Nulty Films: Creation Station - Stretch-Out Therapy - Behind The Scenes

about the train.
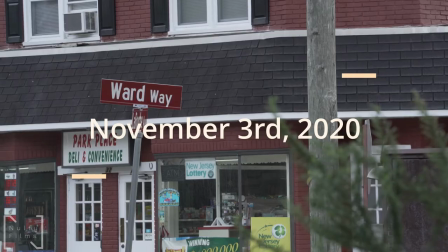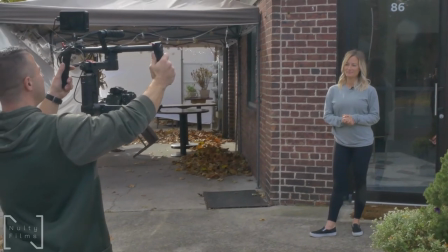Tell me who you are, where are we, and what are we doing?
Hi guys, I'm Lisa.
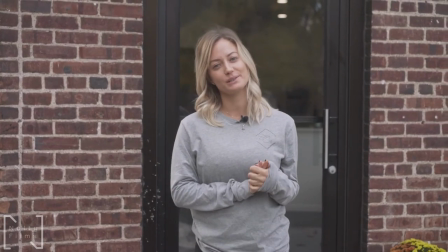I'm your fascial stretch therapist. Welcome to Harrington Park, New Jersey, and welcome to my place, Stretch Out.
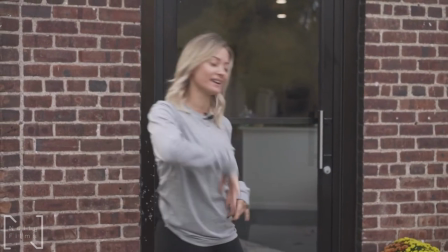Come on in.
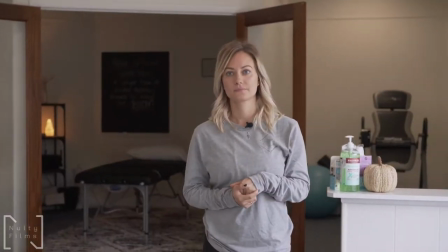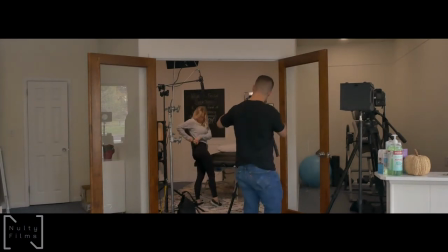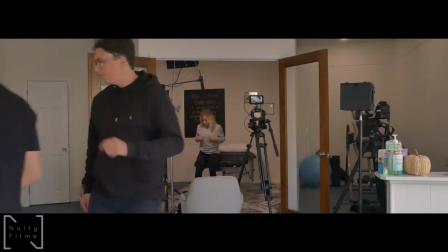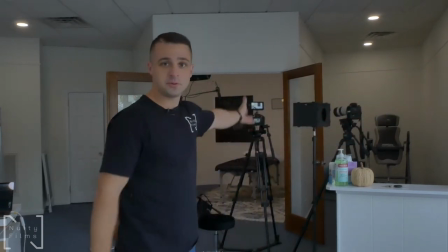We're all set up for Lisa's interview. We have two cameras. The main one is a 55 lens.
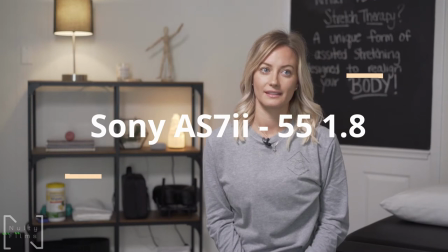It's going to be from about hip to the top of the head, framing with a nice background.
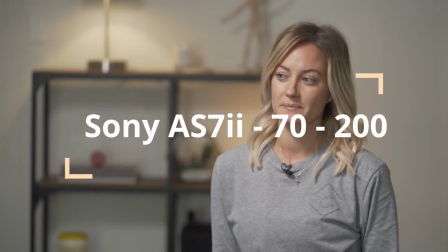The second one is a 70 to 200. It's going to be our tight lens for our close-ups.
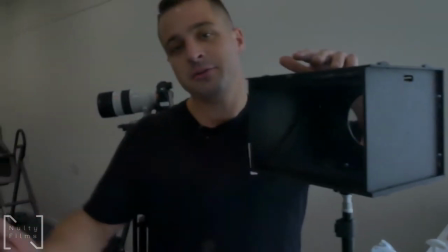We also have our teleprompter here, because after the interview, we're going to do a little teleprompter read for a marketing video or another welcoming video.
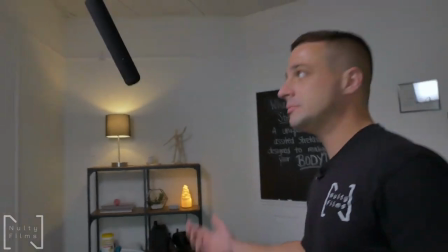This room's pretty awesome. Definitely can control the volume. So Nick will be running the audio, which is gonna sound awesome through here, and a wireless mic.
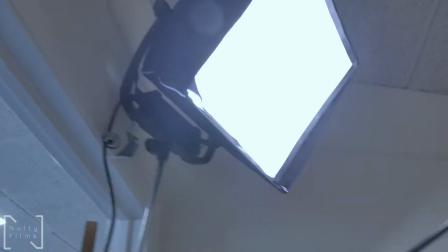One key light. The Astra Bipanel 6x, amazing light.
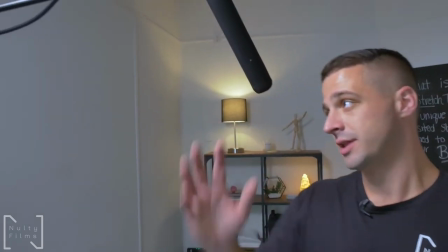We use it on all the corporate work. So that's gonna light the whole room without any shadows.
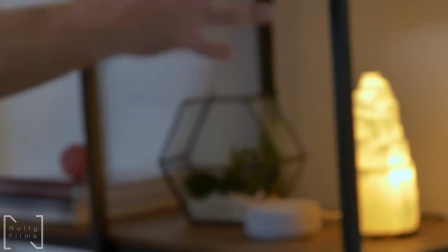Have a little practical back here, just to kind of give it a little bit of light. And it's yellow, so it's a little bit warm.
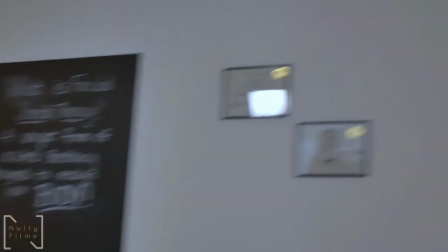And I like this on the wall. So this is our frame, this is our room.
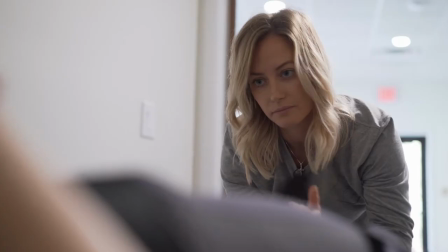This is where all the B-roll will be going down afterwards, so stick around.
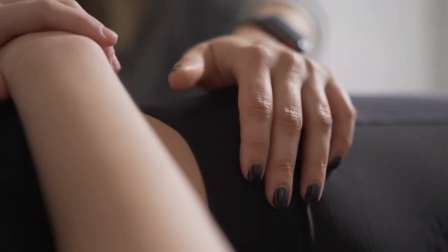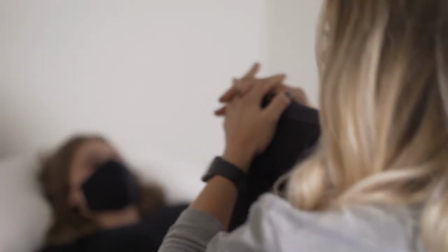Next, did some motion shots, did some tripod shots. Now I want to do some handheld shots. So I just picked up this little nifty guy to put stuff down. Always put it back where you found it.
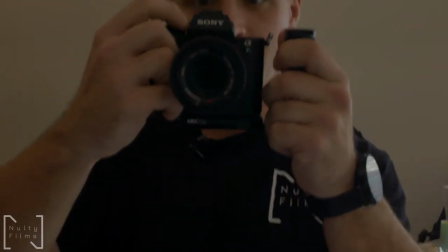It's a little handheld thing, just clamps on there. Just gives you a little more stabilization. Just picked it up, it's pretty cool.
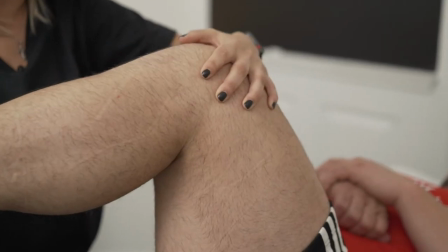So we don't want the whole interview, and we don't want all our B-roll shots to be in the same location in this small room. So I'm gonna grab some shots with Chloe right after we're done here.
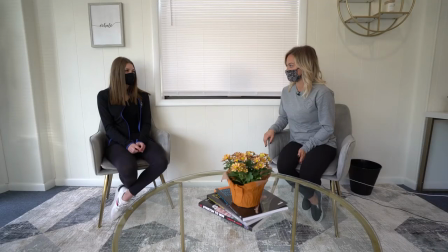Her walking in, Lisa and her having a conversation real quick, just to have something else that's not in this room.
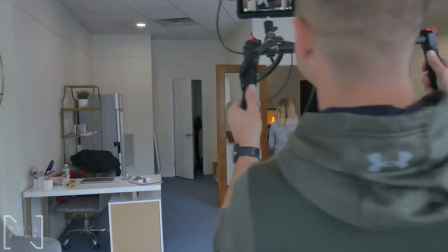But so far, so good.
Follow me this way. Okay, so this is where magic happens.
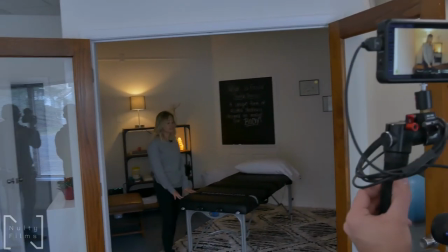This is fascial stretch therapy. What I do here is I will evaluate you from head to toe,
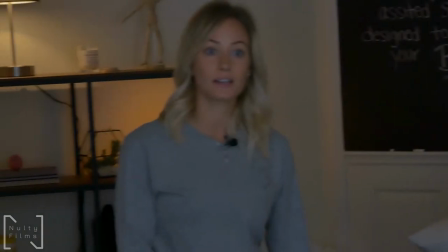see if we have any injuries going on or what I can help you with that day.
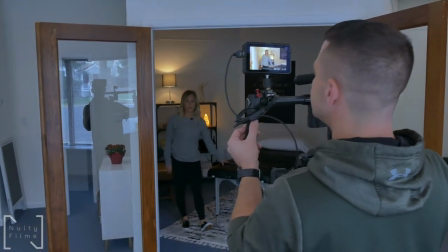I will lay you down on the table and then we'll go from there.